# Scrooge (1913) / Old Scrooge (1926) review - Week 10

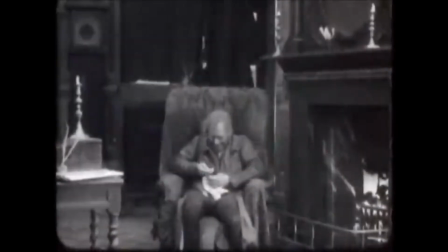[3:55]
Instead of returning to a dark house, he falls asleep in his counting house chair, which means the entire haunting unfolds within the office itself, giving both the supernatural scene and the film itself a more black
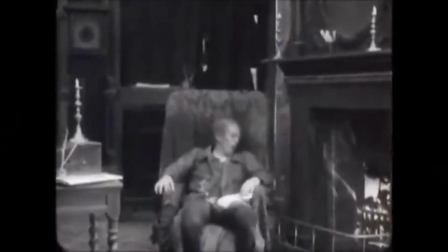[4:07]
box theater film or a bottle episode if it were TV.
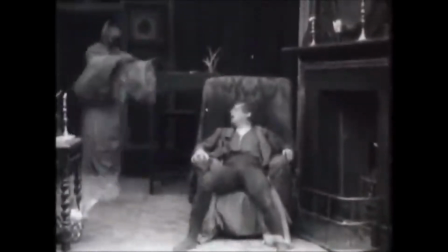[4:12]
This is where the film really diverts from the Dickens text. We don't see three ghosts, we only get one, Jacob Marley.
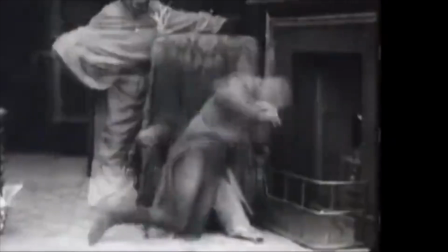[4:20]
This follows Buckstone's adaptation, which condenses the spirits into a single visitation.
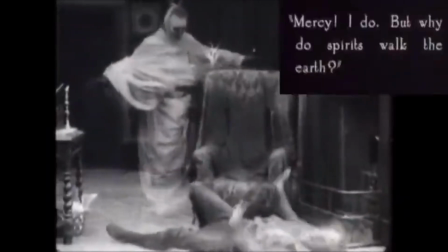[4:26]
Marley takes the role of past, present, and future, which we have seen in various other adaptations.
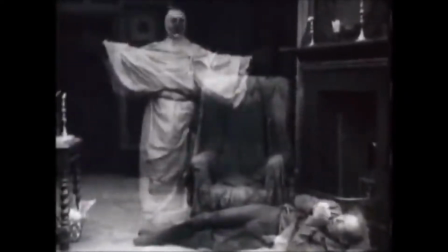[4:33]
Marley appears in burial shroud, his face darkened with hollow cheeks to suggest decay.
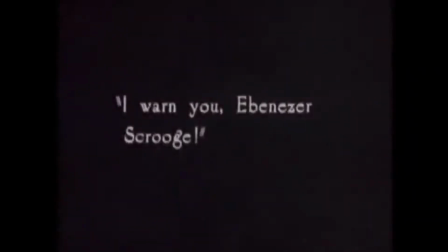[4:40]
For 1930, it's reasonably eerie.
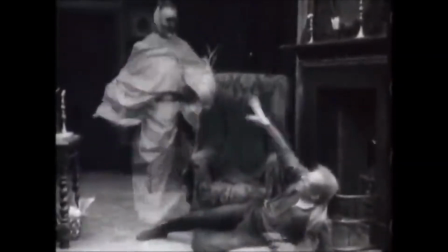[4:44]
The ghost effects themselves are created using an early cinematic
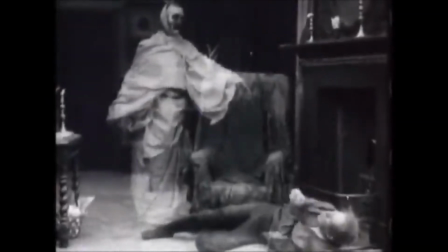[4:50]
trick photography, primarily double exposure and superimposition.
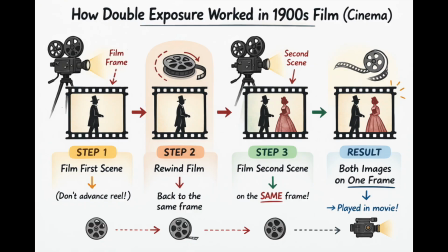[4:53]
They would first film the room, Then, restarting the film, they would shoot the ghost actor separately, layering the images together.
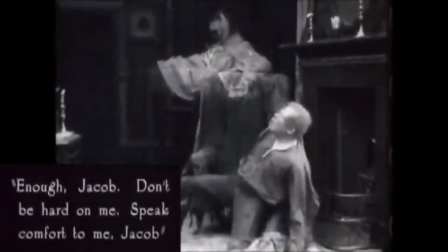[5:01]
This resulted in a transparent figure hovering in space.
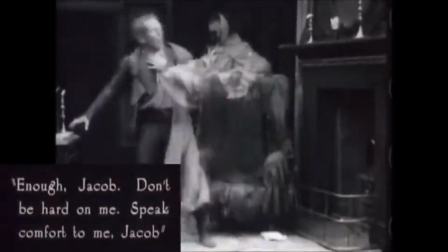[5:04]
Sometimes they would mask out part of the frame so that the memories would appear in more defined areas, almost like spectral projections forming out of shadows or curtains.
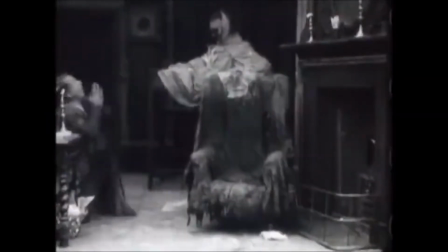[5:12]
What's interesting in this version? Scrooge doesn't physically travel anywhere. He often just walks from one part of the room to the other, and the visions appear within the office.
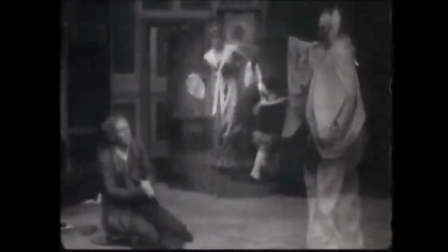[5:21]
It's much more contained than we generally see.
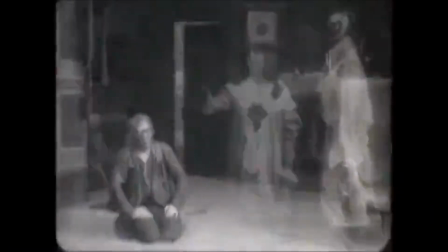[5:24]
Marley shows him visions of his lonely childhood, his lost love Belle, the Cratchit family dinner,
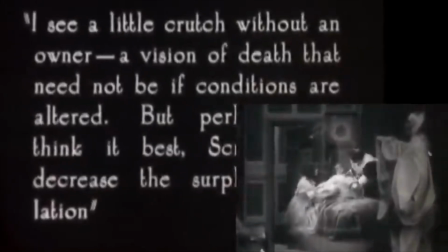[5:34]
Tiny Tim's eventual death, and then ends with Scrooge's own lonely grave.
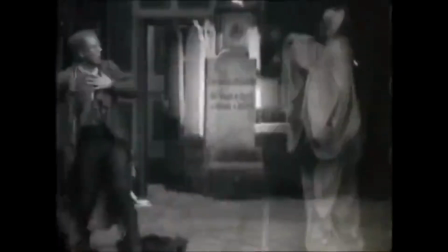[5:40]
All this unfolds very quickly once the haunt begins.
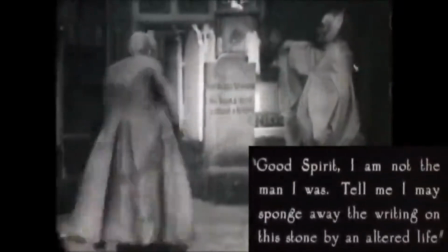[5:43]
The film spends a significant longer time setting up Scrooge's miserliness than it does showing the vision.
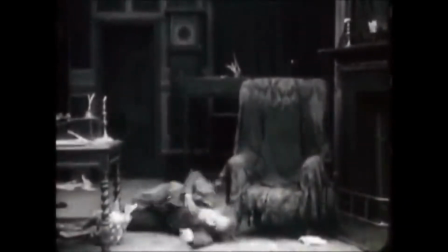[5:50]
And then just as abruptly, the transformation occurs. Scrooge repents quickly.
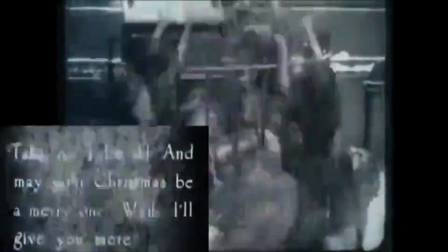[5:57]
He runs out, throws money to poor children from his window.
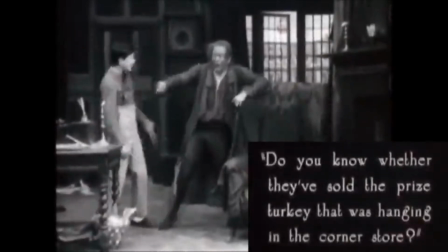[6:01]
He sends for a large turkey for the Cratchit.
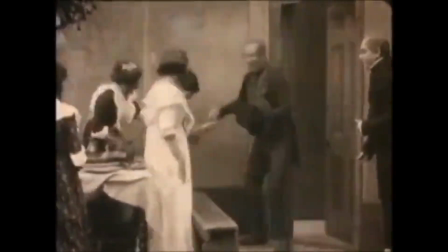[6:05]
There's even this weird vision of him joining them for Christmas lunch, which is apparently just all in his head.
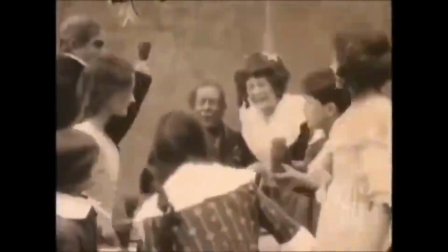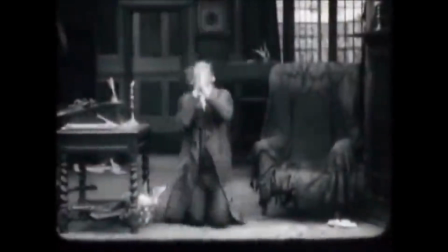[6:18]
Because it's a silent film, Seymour Hick's performance is very over the top.
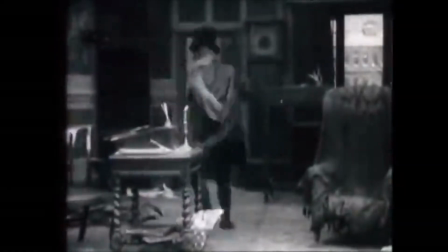[6:23]
He's been playing Scrooge on the stage for over a decade at this point, and the stage style carries over to this version.
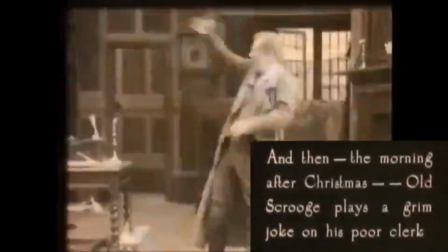[6:30]
The emotions are expressed physically, dramatically, all conveyed through large gestures and expressive movements.
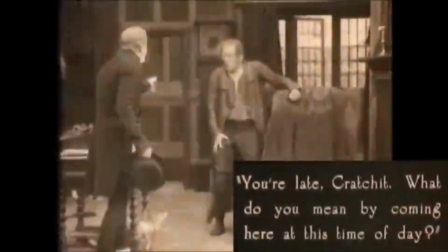[6:38]
Technically speaking, the film's very static, the camera doesn't move, much of it feels very stage-bound.
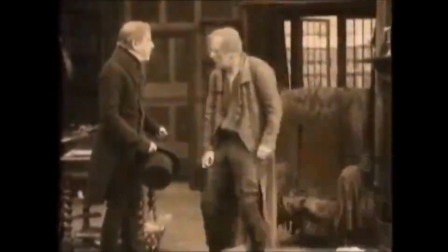[6:44]
But for 1913, the ghost effects are ambitious, and it has general eeriness, and it definitely portrays the story.
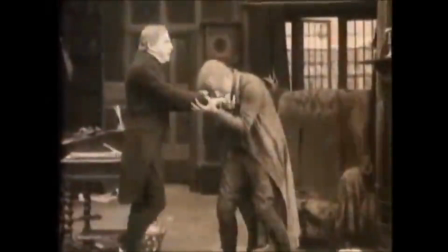[6:52]
It may not be the most emotionally deep or visually dynamic version of A Christmas Carol,
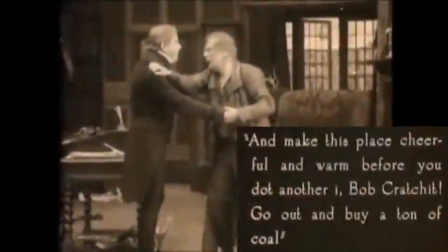[6:58]
but it does represent one of the earliest attempts to bring the story to screen, which makes it worth watching.
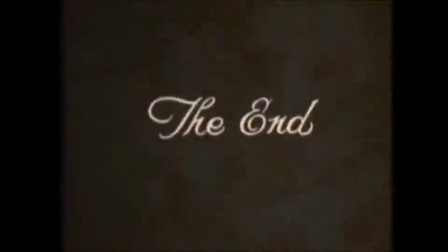[7:04]
With that said, this has been this week's visit to Ebenezer Scrooge. I'll see you next time for another ghostly rewatch.
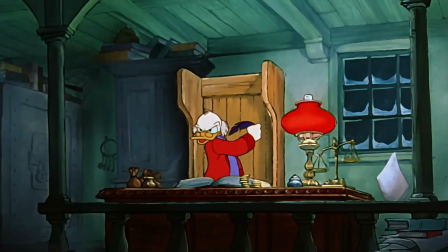[7:11] Now just go, but be here all the earlier the next day.